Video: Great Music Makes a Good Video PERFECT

Maybe you'll use rock music and I'll use funk. I mean, it's not like there's just one perfect choice for a video. It all depends on what you want the video to feel like and your personal taste in music.
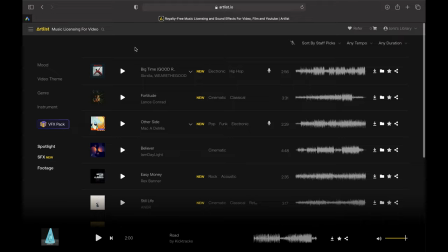Also very important. On Artlist, you can filter on a bunch of different keywords. Most of the time, I use mood and just mood. I don't like to use genre or instrument unless it's for a very specific project,
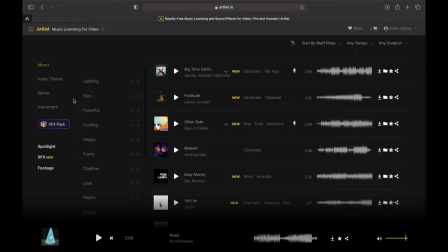but I usually stick with mood because I like to be surprised. I'm not a fan of just one genre of music. Now, the tempo filter up here, that's very useful if you know already that you want a fast-paced or a slow video. So for my poker b-roll, for example, I put powerful and epic. That's what I wanted. I could feel it before I even made the video. And then, my friends, I have to disappoint you, but then I just start listening to all the music tracks. And it can take a while because like I said I like to be surprised I'm not going for the first one that comes up and again There's not one perfect song for that video that you're making sometimes in my case It takes a few hours now if you don't like to spend that much time on picking a song You can narrow down all those filters and make the process a bit faster But there's not one specific tip I can give you for choosing the perfect music track because yeah It doesn't work like that. It's something you have to learn by just doing it a lot like composition The most important thing is that in the end everything has to come together So the music the cuts the visuals the lighting all of that has to feel like it's one story It has to feel right. You know what I mean? And I know you probably wanted some more specific tips on choosing music, but yeah, I can't give them to you Maybe there is one tip, something that I always try to do, and that's stay away from what's already been done. Try to find something new, something fresh, something that will make the people go, huh? Okay, and now a few editing tips, some specific ones that I used for my poker b-roll. Now, when it comes to editing to music, the simplest way is to make cuts on the beat. If you're just starting out, that's the way to go. Now, of course, that's not a rule. You can also make cuts in between beats. But then you're gonna make it a little bit more difficult for yourself. So, start with on the beat.
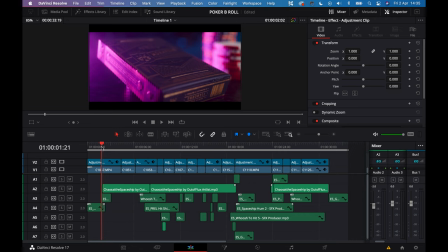Okay, now, a few things I did here in my poker B-roll. First of all, I made the music start here. And not here at the beginning of the video. Because the music starts in a very specific way with, like, almost a sound effect. That high-pitched,
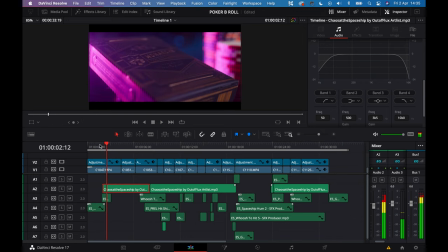yeah, I don't know what to call it. this this sound and I used that beginning to emphasize a speed ramp right here closing in on the the little box of cards now because there's nothing in the beginning here and you don't want it to be completely silent that sounds really
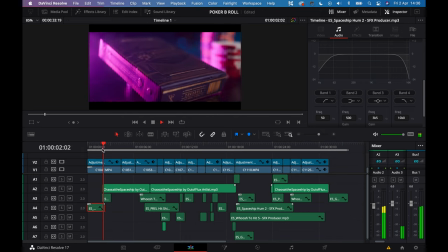weird I added a hum a humming sound effect but here's the thing I really liked that first second of the music track that sound effect and I liked it so much that I copy-pasted it and I used it as a sound effect later on in the video.
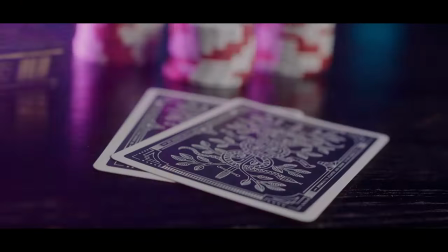So you can hear that same sound here again and here too.
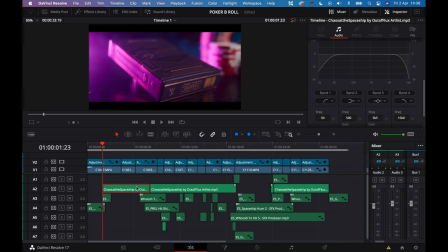So you don't always need sound effects. Sometimes the music itself has sound effects that you can use.
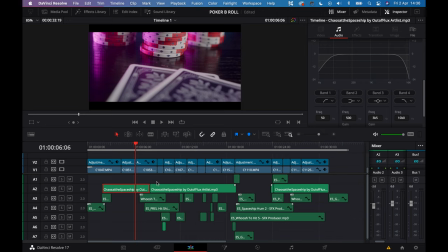And then the second tip is a classic. Make sure to edit your music. You can cut your music into different pieces paste them back together without anyone noticing it. Here I wanted that intro of the music that heartbeat sound to last a little bit longer so
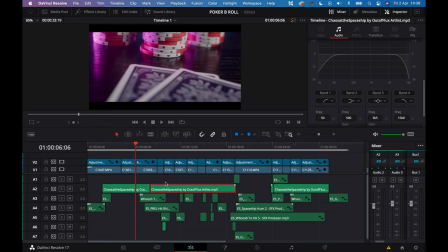I made a cut and I just added some more of that intro sound and pasted it back together. Perfect! This also works if you have a short video and you want to use the end of the music for the end of your video.